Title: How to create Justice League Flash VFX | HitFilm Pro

Hey everyone, thank you for joining me for another HitFilm tutorial. Today we're going to be tackling one of the most requested effects in recent months, and that is the Justice League Flash visual effects shot. This tutorial is possible in both HitFilm Pro and Express, but some of the extra lighting features may require additional add-ons. So, let's get started. I actually began by color grading this shot, because I knew it would be a heavy grade. If I had composited all of the lightning and flashes, then color graded everything, the light would probably end up being too blown out.
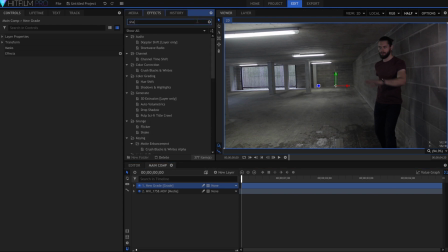Let's start with a quick sharpen, which may or may not be necessary for your footage. I'll add a hue, saturation, and lightness effect. If you've seen any of the Justice League trailers, you'll notice that the color grade is very blue-teal oriented.
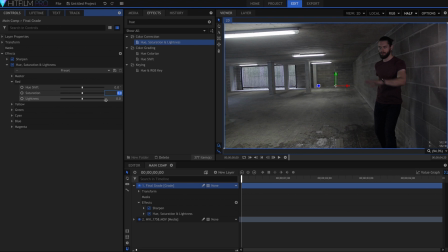However, I want to preserve Ollie's skin tone, so drop down the red channel and ramp it up to about 70. He looks a bit sunburned, but that's okay. Next up is the curves effect. Go into the red channel and drop that down. And do the same in the green slightly. In the RGB channel, I'll lower the contrast, because I know that the next thing I'll add is Bleach Bypass. If it's too much or the colors aren't right, go back and adjust them until they look good.
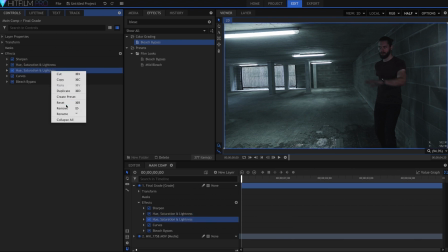Drop on another HSL effect, and boost the saturation in the cyan category. This will make the blues more prominent. Now when I shot this, I purposely included the lights on the ceiling in the frame. This will give me a reason to add in more blue color. Let's add a glow effect, and set the blend to add.
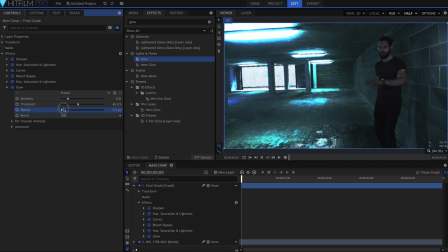Keep the radius low. In the per channel intensity dropdown, I'll raise the green amount. Duplicate this glow and raise the radius.
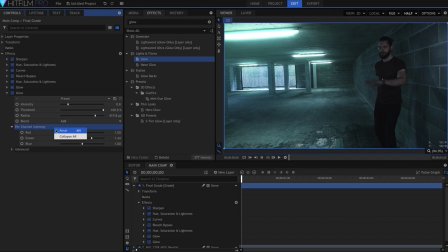Drop the red channel and increase the blue to give it the characteristic cyan look. Having that first greenish glow gives you more variation in the color. Here's what it looks like without it.
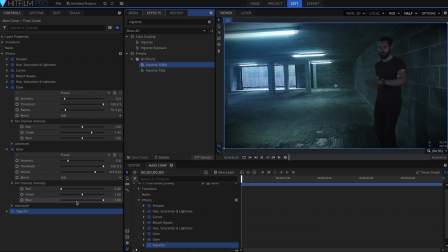Next is a vignette, as well as a very subtle anamorphic lens flare, which is in the atmospheric lighting pack for HitFilm Express.
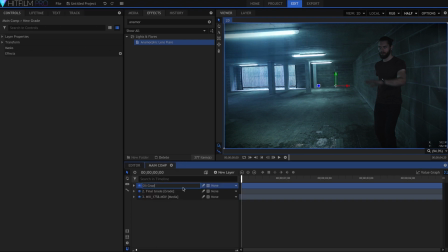Ollie ended up being kind of dark and underlit, so I had to create a grade and mask out the right side. I applied a levels histogram to make him more visible.
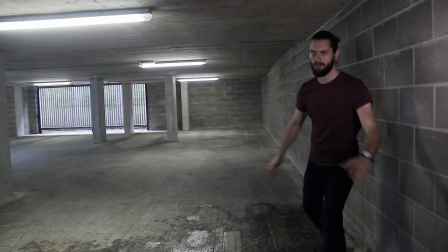Alright, now with the grade set, we can begin turning Ollie into the Flash. What you'll notice with this footage is that there are actual flashes of light before he starts running.
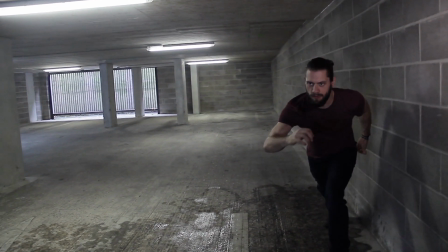We achieve this by having Josh sit off-screen in his car, and flashing the brights in time with Ollie running out of the frame.
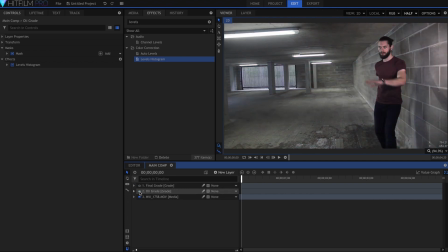Having this practical setup helps a lot with blending the effects. It also gives me a starting point for timing the lightning, rather than having to try and do it randomly.
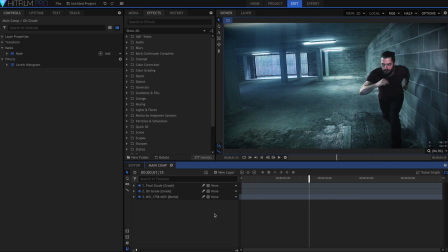The first thing we'll do is the volumetric lighting behind Ollie. Create a new plane, and make it white with the fill color effect.
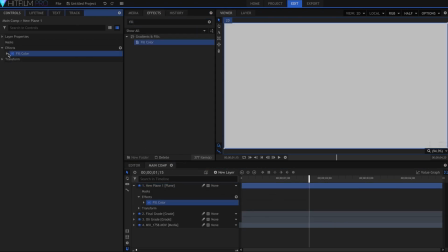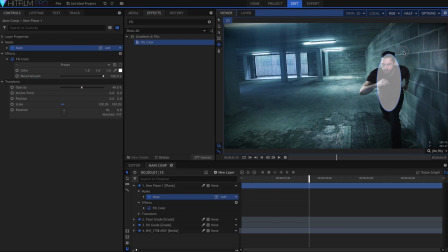Then grab the ellipse mask tool and draw a shape on Ollie. Feather it, and decrease the opacity slightly.
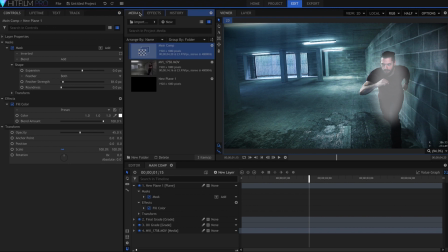In order for them to appear volumetric, it needs to know what shape to take. That means we need a matte for Ollie.